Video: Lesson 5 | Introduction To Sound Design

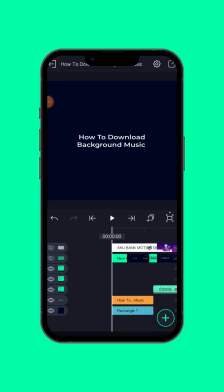Hello everyone, this is Femi Mavin and I welcome you to third outline, the third outline of the second module. The second module have three outline. The first outline is how to use Aligned Motion application.
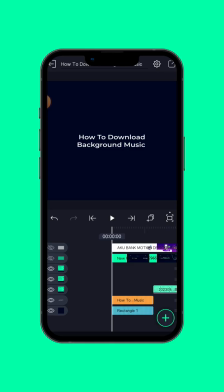The second outline is how to use CapCut application. And the third outline is how to download background music. How to download background music. In this tutorial video, you will learn how to download background music, how to use background music,
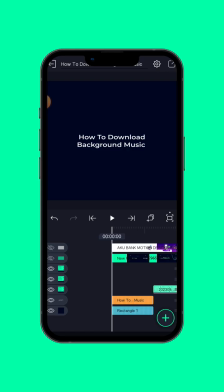and the do's and don'ts you should know before you use background music in your video. So without further ado, let's get started. Yeah. When you hear the word background music, what is the meaning of background music?
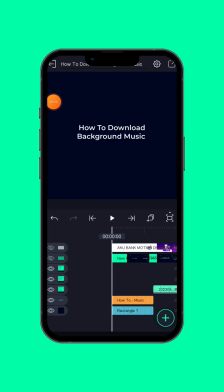Background music. Background music. We have two words here. We have background and we have music. So what's the meaning of background music?
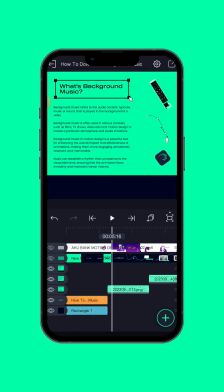Background music refers to the audio content or sound that is played in the background of a video. Audio content or sound that is played in the background of a video.
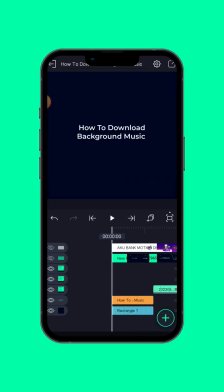So let me show you samples. Here's a video I create for SMDH class.
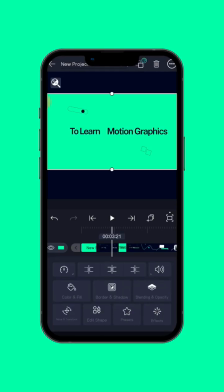So the sound here is what we call background music. Let me reduce the sound.
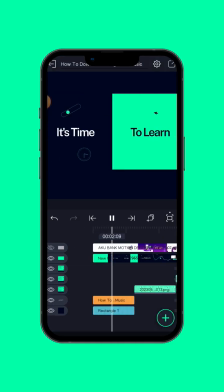Without the sound, the motion graphic is not
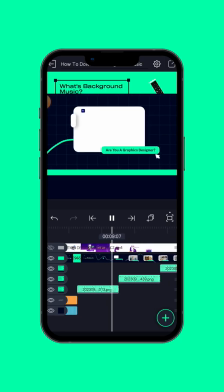it's not perfect. It's not 100 over 100.
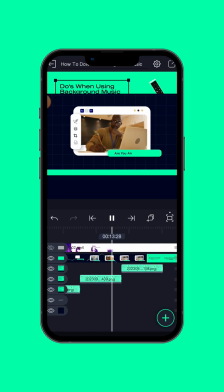Like if I did not add background music to this motion graphics video, it won't grab the attention of my audience.
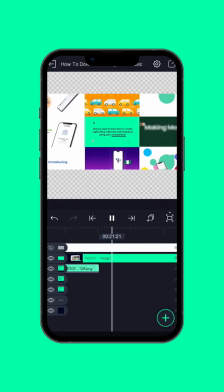It will look boring. Though the motion design here, the animation here is perfect, but then without background music, the motion graphics video is not complete.
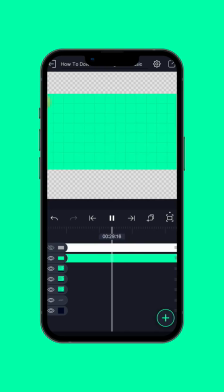It's not complete because music evokes emotions. So background music is essential.
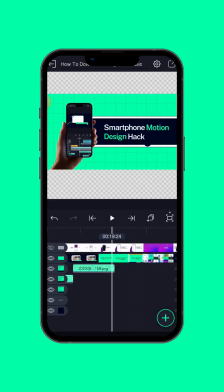Is what is essential. So if I increase the volume now,
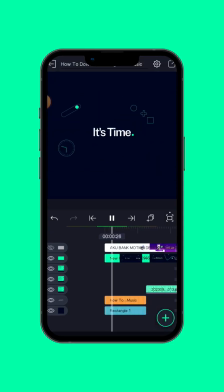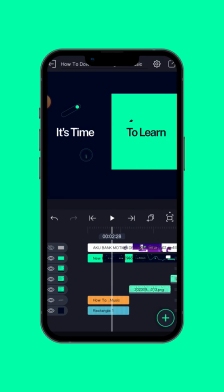the background music does the work there, because without the background music the project is not complete.
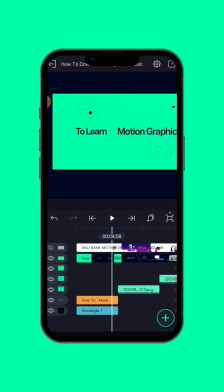So background music
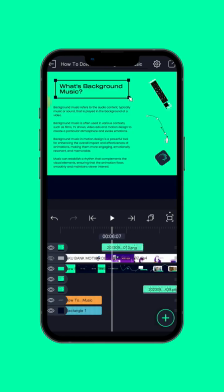refers to the audio content. So the audio content used here is what we call background music, that is played in the background of a video.
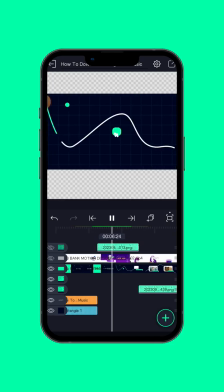As you can see, that is played of a video.
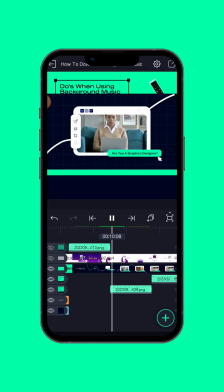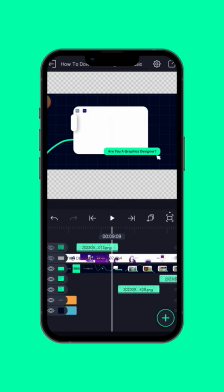Of the audience. So that's the meaning of background music. Background music.
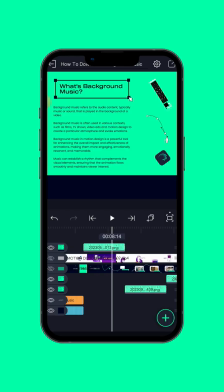And background music is used in various contexts, such as films. We have a lot of movies like Korean movies, Nollywood movies, Bollywood movies, comedy, lot of movies.
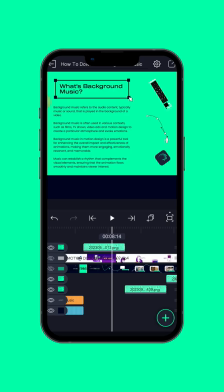There's no movie that you watch that you won't hear background music playing under the background of the video. So background music is used in films, TV shows, video art, and motion design. Background music is used to create a particular atmosphere and evoke emotion.
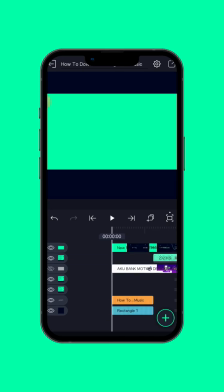If I did not add background music to this video, no one will click on the link.
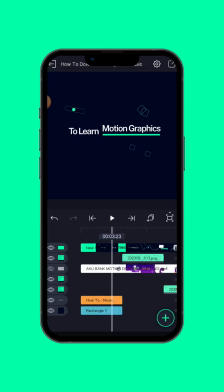Why? Because though some people will click, but not everyone, because the background music does the main work here. If I reduce the volume of the music now, as you can see, no music, everything just boring.
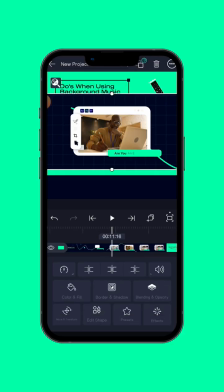But the background music will grab the attention of the audience and also evokes emotions.